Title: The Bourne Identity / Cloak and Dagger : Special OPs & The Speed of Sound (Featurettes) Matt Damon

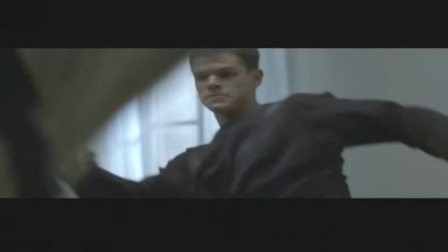and you could cause serious damage. I liked that scene very much because that was quite realistic.
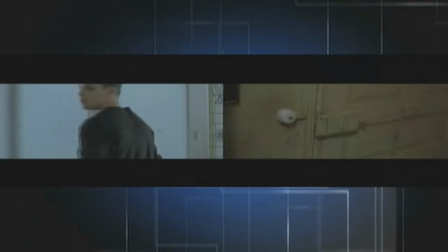Actual fighting comes down to some pretty crude grappling, and you saw that with Boren, and everything was linear and straight,
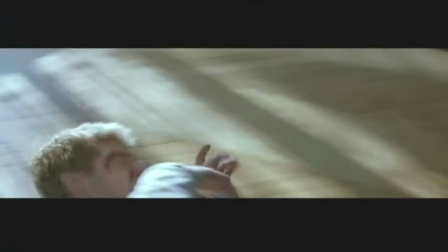and it was over quickly, which is how that kind of fighting really takes place.
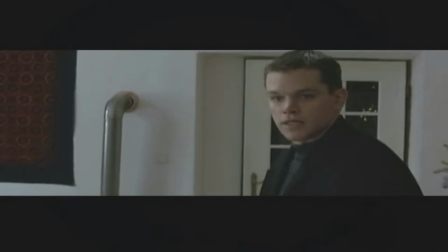We should never have come here. I, these children, if... That's not going to happen.
I have to tell you, as an agency officer,
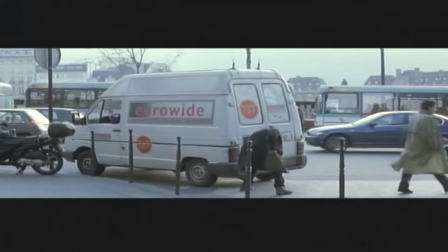I mean, I totally applaud the idea of Jason Bourne's training
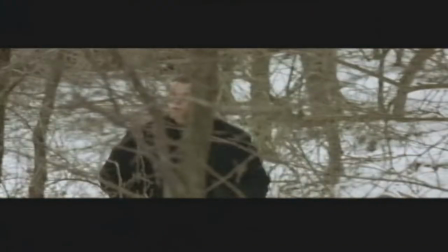and the wonderful line of demarcation between his hard,
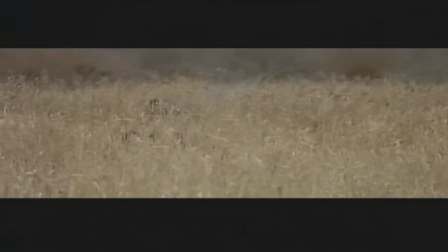extraordinary operational side and his quite compassionate,
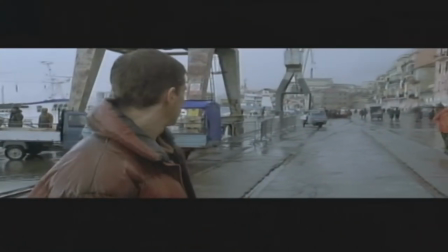ordinary human side. But in the end, the movie was really quite a thrill ride and really well done.
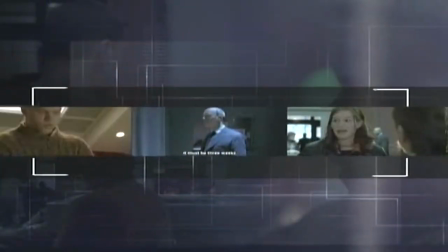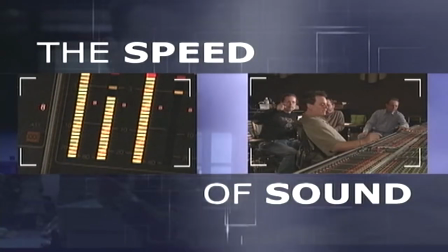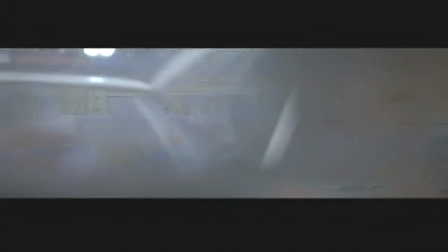The car chase sequence is our man that gets in and out of everything because of his ability to do things.
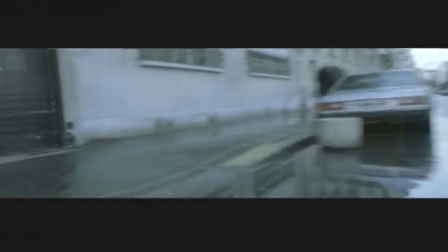It's exciting and stimulating, yet it's almost humorous how this little Mini Cooper that could got through this whole labyrinth of problems with the police and whatnot. This was a dilapidated, funky car that could hardly drive down the street,
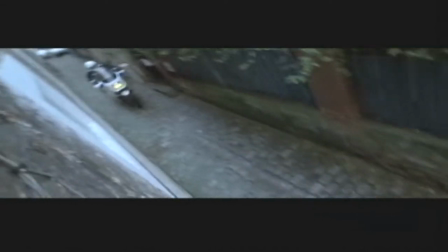much less involve itself in a major hysterical race. I think it would surprise people to know that the sound in this scene was 99% created.
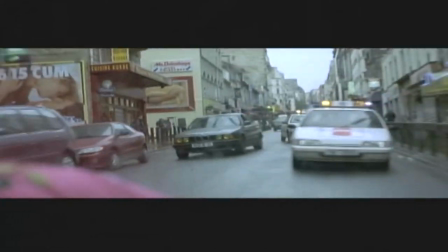All the car motor sounds, the motorcycles, the sirens, the horns, the bus, everything was created.
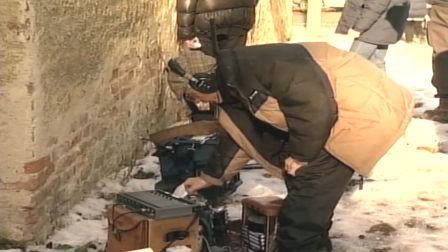Roll set. Rolling. And action.
I think the misconception that the audience have is what we worked very hard for them to get.
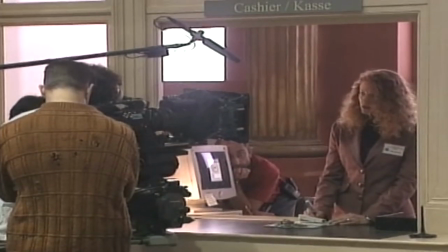You see a scene and you figure they filmed it with a camera and the microphone was hanging next to it, and this is what it was. Most people don't know, but when they shoot the film, they mic it for pretty much just the voices.
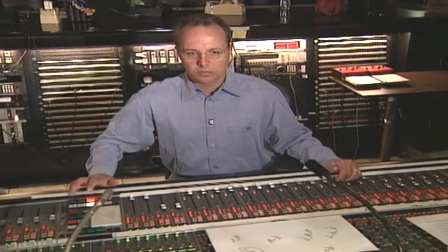The car chase sequence in Bourne Identity was photographed very well. It was cut together very well, and it lent itself to a very exciting sequence sonically.
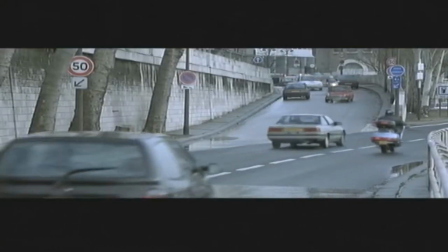The Mini itself needed to sound like it was pushed to its ultimate limits, but not be overpowering.
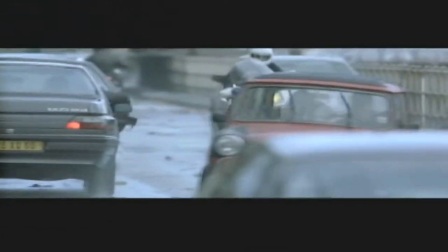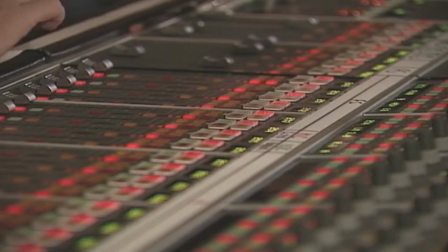we started with the sound of the mini cooper which unfortunately is not a terribly dynamic sound and it works pretty well but we found in cutting it
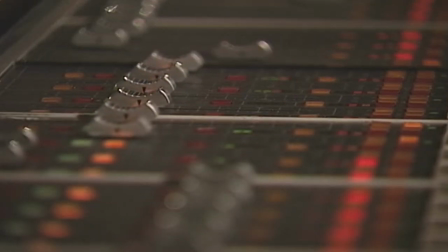it didn't have enough excitement and forward momentum so i took a motorcycle and i pitched it down so it would sound more like in the mini
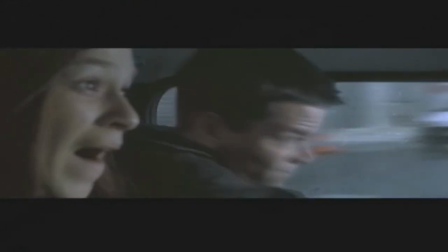cooper range to make the motor more exciting and to give you more a sense of speed and danger. As the chase goes along, the car kind of breaks down more and more and we try to capture this push to the limit all the way through. To make it sound rougher, I took an old beat-up Cadillac with a couple spark plugs pulled off the motor so it would miss, you know, so when you accelerate, it had that chug, chug, chug, chug, chug sound. Took that and pitched it up. Motorcycle came down, Cadillac came up, meeting the Mini Cooper in the middle,
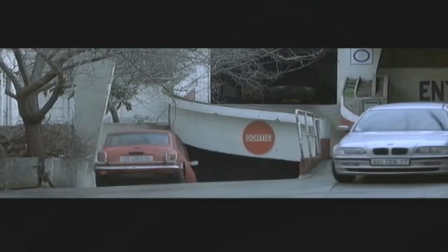and basically those are the three main elements to create the sound of the Mini Cooper throughout the chase.